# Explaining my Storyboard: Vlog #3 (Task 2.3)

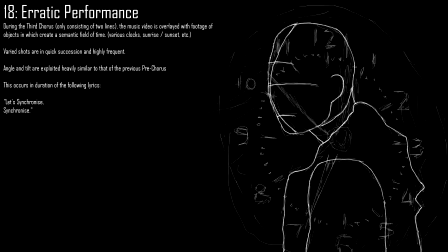12:33 These shots are going to be in quick succession, they're going to be quite varied. They are going to be in quick succession and highly frequent. The angle and tilt are going to be exploited heavily during this part, and this occurs during the third chorus until the bridge.
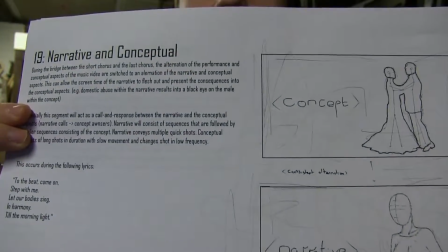12:47 Number 19, narrative and conceptual.
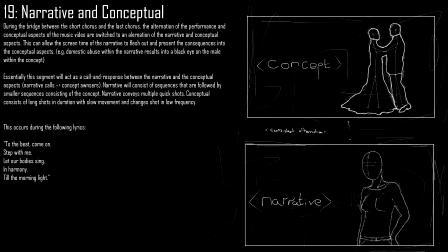12:50 So during the bridge between the short chorus and the last chorus, an alteration of the performance on the conceptual aspects of the music video will occur here. This is another attempt to connect the concept and the narrative, hence we are connecting the performance, the narrative and the concept all together.
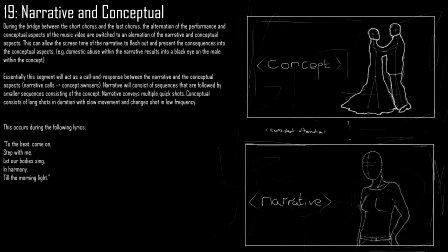13:06 This segment will essentially act as a correspondence between the narrative and concept aspects. So the narrative will do the calling and the concept will answer. We possibly might alternate who calls and who answers. The narrative will consist of the sequences that are followed by smaller sequences which consist of the concept aspects.
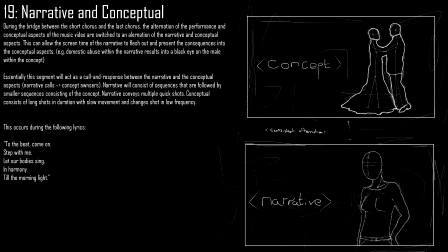13:26 The narrative conveys multiple quick shots, and the conceptual aspects contrast from that, which are going to be long shots in duration with slow movement and changes shot in low frequency. This occurs during the following lyrics: to the beat, come on, step with me, let our bodies sing in harmony till the morning light.
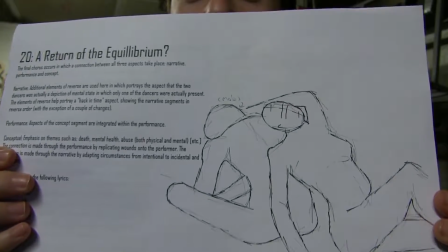13:45 And number 20, a return of the equilibrium.
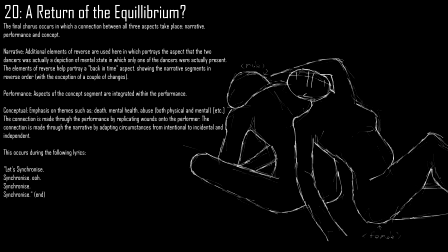13:48 The reason why there's a question mark in the title is because we want to contrast to Todorow's theory about his 5-stage narrative. I've already explained this in 1.7, but we want to contrast to what Todorov states,
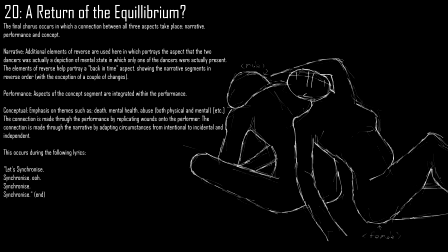14:02 that there are 5 stages to the narrative, and we only want to do his first 3. The final chorus occurs in a connection between all 3 aspects take place, so the narrative, performance, and concept. Within the narrative, additional elements of reverse are used here, in which portrays the aspect that the 2 dancers was actually a depiction of mental state,
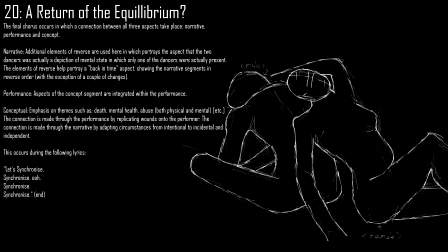14:19 in which only one of the dancers were actually present within the narrative aspects. Performance. Aspects of the concept segment are integrated within the performance, so essentially we're going to have a separate character for the performance, but he will somehow integrate himself into the concept, maybe like be in the background possibly.
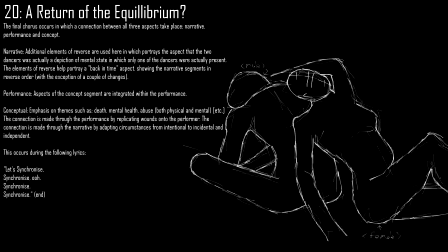14:37 And the concept segments, there's going to be emphasis on themes such as death, mental health, abuse. Connection is essentially made through the performance by replicating wounds onto the performer, and the connection is also made through the narrative by adapting circumstances from intentional to incidental and independent accidents. So this occurs during the foreign lyrics. Let's synchronize, synchronize, synchronize, synchronize until the music video ends. And that, peoples, is my storyboard. I hope you enjoyed this. This is actually going to be quite a lengthy vlog. I've already been vlogging for 27 minutes. I don't know if I've done a sketch for this, but if in case I haven't, we've got lovely Pepe here.
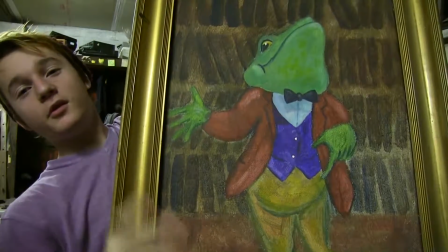15:21 Pepe's gonna take your family. Pepe's gonna take your money, take your food, take your house.
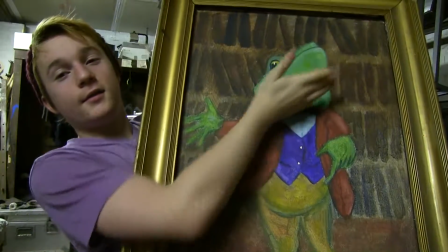15:27 He's gonna own you. Look at this. You can't beat Pepe, man. Look at this. He's so... Alright people, peace out. I'm out. Wow.
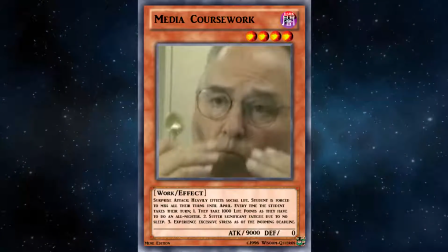15:38 Cover all 9,000 taste bud. Aerate it.
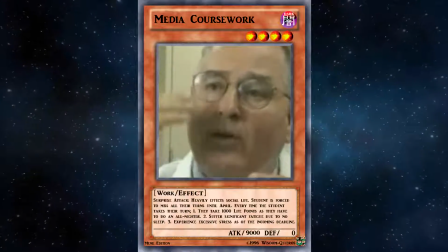15:43 Warm it up. Driving up. Get that top note.
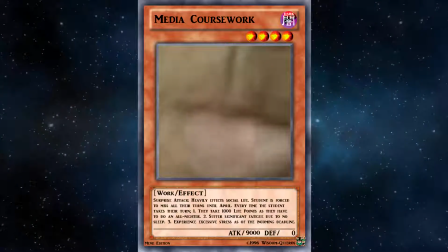15:48 That cream. Pure vanilla. Sweeteners. That's a 10.